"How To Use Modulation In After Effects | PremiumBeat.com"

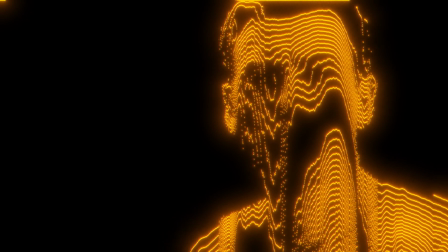[8:17]
Let me go ahead and RAM preview this. And I really love the way this looks, because again, you have the lines kind of creeping up really slowly on the side here,
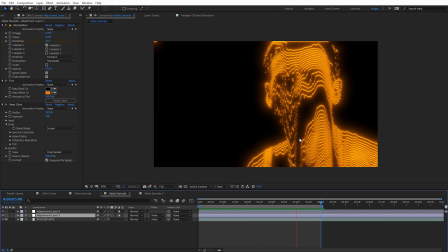[8:25]
and you get kind of this weird, almost scary, like melty look kind of coming off the face there. And when you have this applied to something that has an alpha channel, like I said earlier, we can come over here to this ignore alpha. And if we uncheck this, this will now apply modulation to everything else,
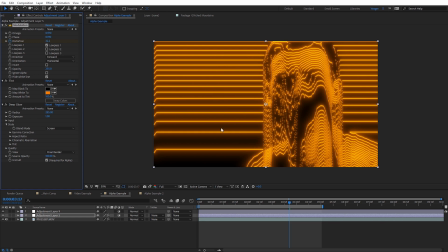[8:39]
you know, outside of that alpha channel. So it mainly is gonna be lines usually, because there's nothing really else there. So just gonna kind of fill in those gaps with the lines. But that's what that would look like if you tell it to ignore the alpha channel.
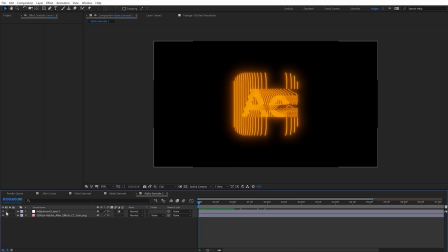[8:50]
And here's another example here. This is just with the After Effects logo. You can see, and that's on an alpha channel. And when I apply modulation to that, you can see the result we get with this. Now there is a way we can kind of enhance this a little bit more, and we'll cover that in just a second. All right guys, now that only the cool kids are kind of left watching this video, because we know most people have already clicked off at this point, they got bored. Now I'm gonna share with you some of the extra kind of tips and tricks I use with modulation for my own stuff to kind of enhance the look of it, make it look a little bit nicer. Now these are kind of my own secrets. I don't really wanna share them with too many people, but I trust you guys, so keep these to yourself. And if you made it this far in the video, go ahead and give us a thumbs up so I know how many people actually saw this.
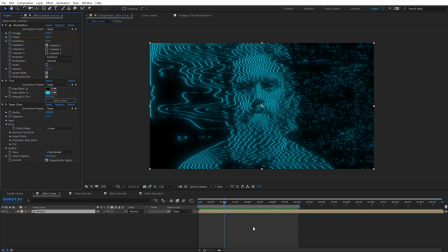[9:27]
All right guys, so one of the ways I really like to enhance modulation is using a free plugin,
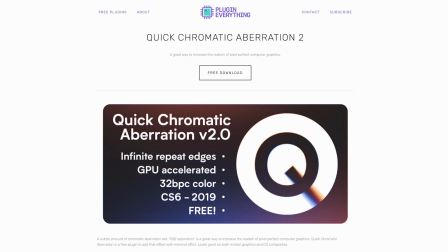[9:33]
which is also from Plugin Everything, and that is Quick Chromatic Aberration. And this can give us just a little bit more enhancement on the glow and the colors.
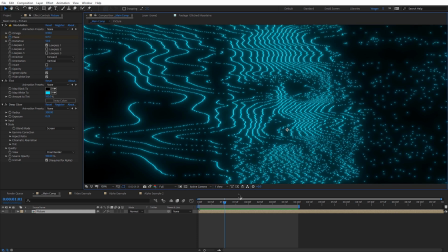[9:40]
So let me zoom in here a little bit. And again, this plugin is free, so you can download it from Plugin Everything. I'll have a link for that on the blog post. So I'm gonna select my picture here, come here to Effect.
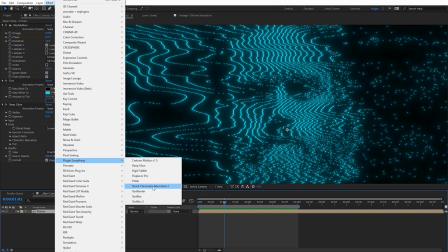[9:50]
Let's come down here to Plugin Everything and Quick Chromatic Aberration 2. I'm gonna click that. And if we zoom in here, we're gonna see kind of what's happening.
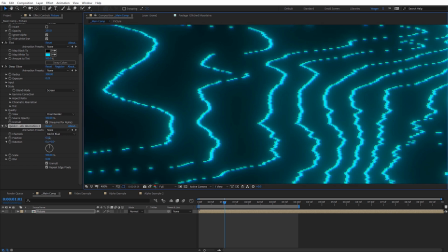[9:58]
So the default position is 0.5. So let's just bump this up to 1 so we can see it a little bit easier. But you can see, if I go ahead and check this on and off, it's giving us a slight kind of chromatic effect on those lines.
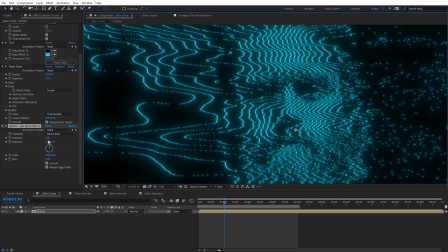[10:10]
And I really like the way that looks, especially with the glow. And so we can bump that up even more if you wanted something kind of crazy like this.
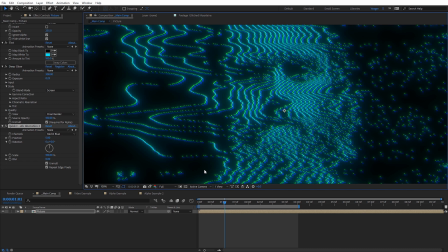[10:17]
This is just nice for creating another kind of element or layer, kind of giving it more of a sci-fi look or transmission look. And of course, you can change the different colors you want to have it affect. Let me change the color of this to be more like a gold color.
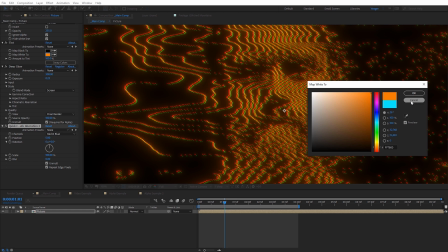[10:30]
And you can kind of see how that comes through, kind of that RGB split effect. So that's something that I will typically apply with this.
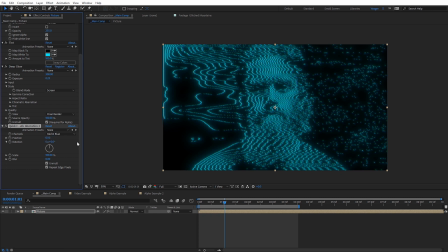[10:39]
And a lot of times I might just keep it very subtle at something like the default, like 0.5, but that can add just a little bit extra there. The next thing I like to do a lot of is use blur maps. So using like a camera lens blur with a gradient ramp blur map. So let me go ahead and let's do a new adjustment layer. And with that selected, let's go ahead into effect.
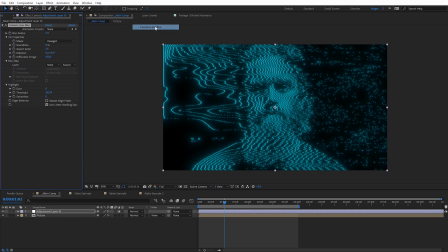[10:58]
And under blur, we're gonna select the camera lens blur. So this is gonna render quite a bit slower, but it's just a much better quality blur. Go ahead and check on repeat edge pixels. Let's bump this up to like 40. And if you have any extra like blur plugins, you know, that are even better than this, by all means use those.
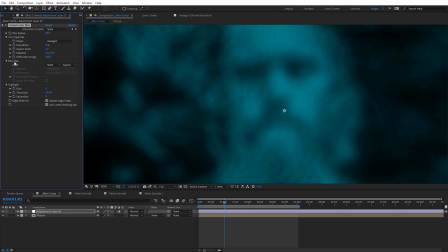[11:15]
So let's come over here and we're gonna go to the blur map. So you can see this where we can select a layer. So I'm just gonna come over here and I've got this gradient ramp image. I'll just drop this on the top here.
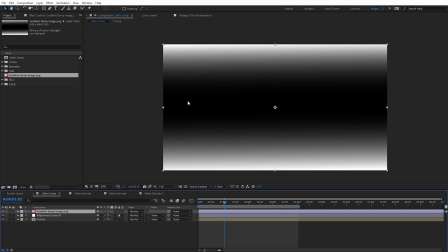[11:26]
And you can see what this is, just a typical gradient ramp where we have kind of a black layer in the center here and it kind of falls off near the edges. And you can make your own using shape layers or make any other design you want. So I'm gonna go ahead and turn the visibility of this off and we'll go back to our adjustment layer here.
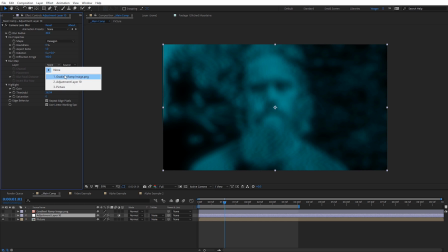[11:42]
And on the blur map, let's go ahead and select that gradient ramp. And now you can see what a cool effect this gives. It's almost like a tilt shift lens effect or like a micro lens effect, how the lines are kind of falling off shallow depth of field style.
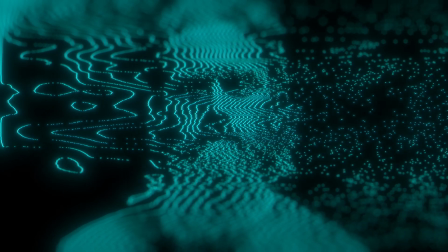[11:54]
And then we can kind of see the face here. And we can see a preview of what this looks like with that applied. And I'll mention this is a similar effect that I used here for this shot with the mountains here.
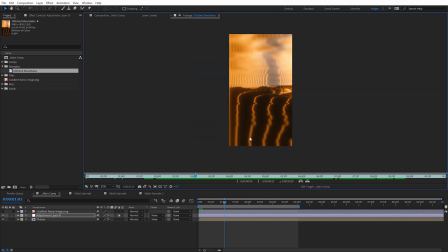[12:03]
You can see how it kind of falls out of focus.
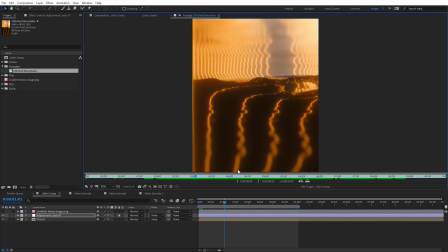[12:04]
And with this particular shot, I really like it because it almost makes the lines seem as if, you know, when they're out of focus right here, they're closer to the camera. So it kind of gives you a nice leading lines effect there. And this actually animates, you can kind of see that. But that's using a similar technique with that camera lens blur map.
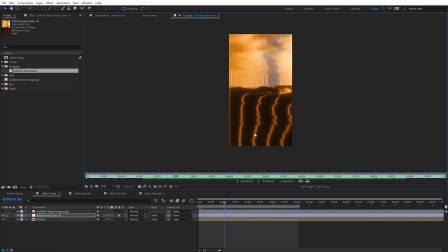[12:21]
And with this one, I actually used another plugin that's from AE Scripts called Diopter, a very underrated plugin.